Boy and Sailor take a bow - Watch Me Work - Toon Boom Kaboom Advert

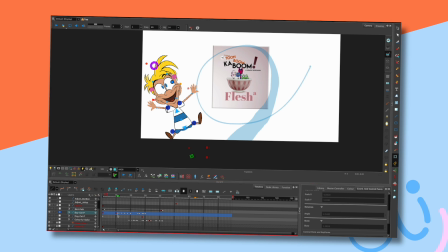249s
Right, okay, so I don't quite know when to, if I move that over, that should make him disappear. Yeah, so I want at least a couple of frames of him not being there, and then when he comes in, I want him to,
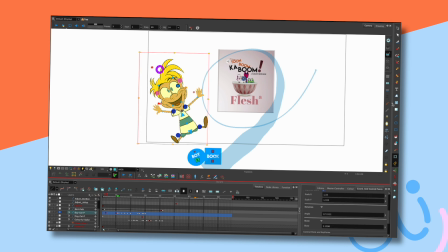270s
now that's not a circle. I'm being very nerdy here now.
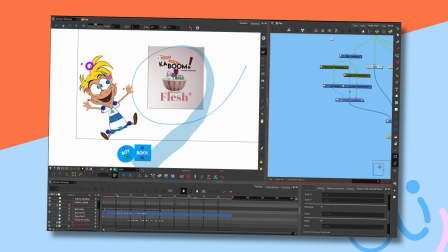276s
I'm just going to go in here to the
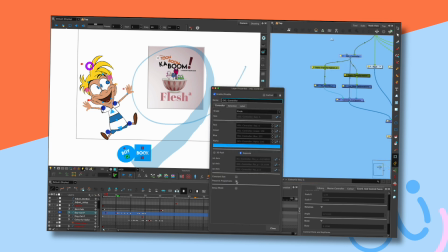281s
controller for him, and I'm just going to change it to preserve proportions, because I don't like squashy buttons.
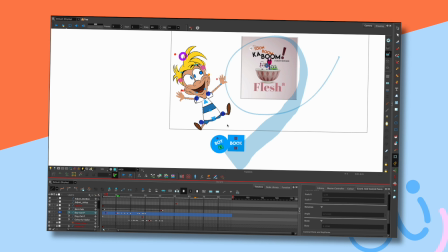288s
Me being annoyed. Right, okay. And annoying, probably. Right, okay.
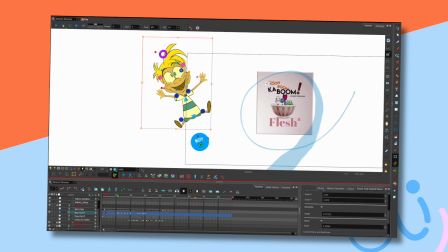292s
Now I'm just going to pull him over to that. Now I could draw a little path, but it's such a quick movement I can't be bothered, quite honestly.
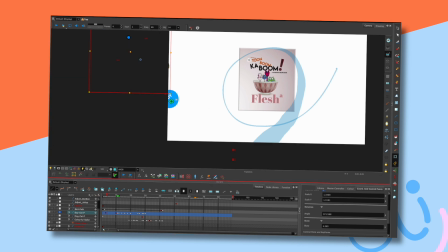304s
So that's the first position. That's the second. I need something coming.
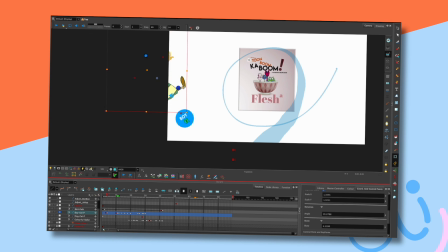317s
Now it's a bit weird when you're animating characters from nothing, because sometimes it helps to actually give a few more frames to sort of register their existence before you then do the actual piece of animation.
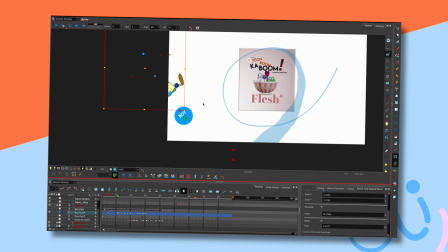330s
It's a funny kind of weird thing. It's a bit like sometimes with speech, you've got to overemphasize sounds in order to make them look right. And there's a thing that I've got with the bird when it comes in here. It flashes in a bit too quick,
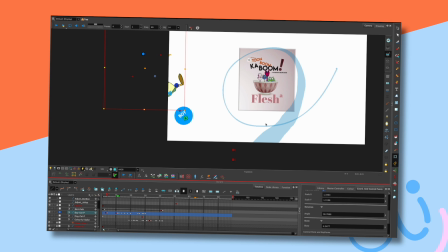345s
so I might have to sort of artificially come up with a few more frames early for this to work and make it look right, because it looks a little bit quick and I want some sense of depth in here. Anyway, a similar sort of thing here where I've got to have a few frames here to
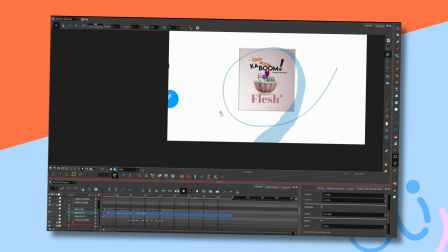363s
establish that he exists before he actually comes to do, you know, the proper speed. And in fact, what I might do actually is animate this in reverse, because it might be easier. Let's get rid of that, because I want him to be there.
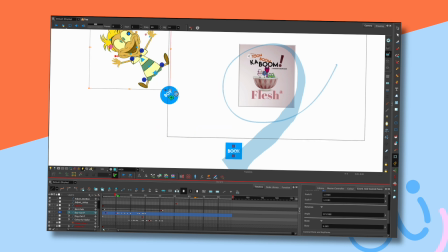378s
So if I just get hold of him and move him to the correct place here. Animating in reverse is always a little bit of a mind bend. And also, of course, he's stretchy.
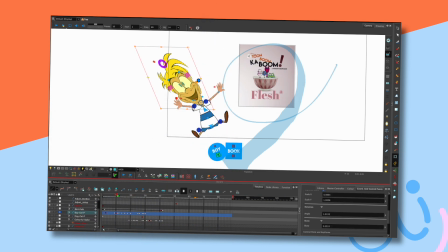396s
Now, how to do that? Oh, okay. So what I might do to maintain that stretchiness is actually take that frame, do that, get rid of that,
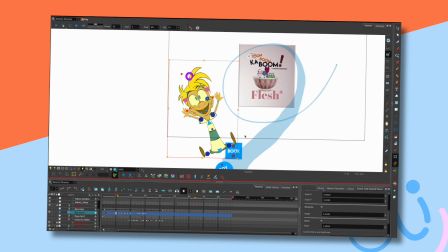416s
copy that and paste that back, and then I've still got that cartoony stretchiness with minimal effort, because I didn't have to sort of get that back into the pose. Okay. Animating in reverse is so weird.
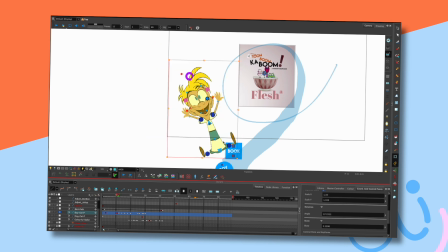Another one, so copy, paste.
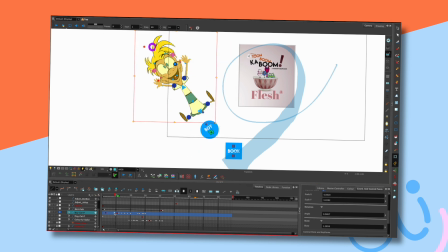452s
I'll do a few frames and see where I go. I mean, it would have been beneficial to actually do a path, and it's me just getting on with it, but actually I might do that.
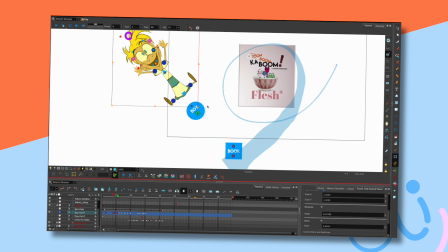466s
We'll see how it goes. If it looks crap, I will do a path. There you go. In fact, well, let's just see.
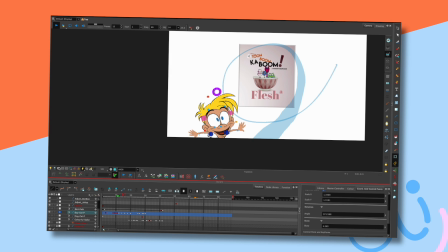473s
Oh, actually, that's quite nice. There you go. Yeah, it's all right.
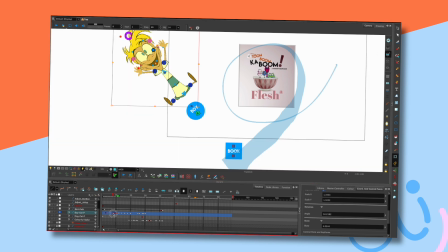479s
It was so quick, I thought it might not work, but actually, nah, it's all right, isn't it?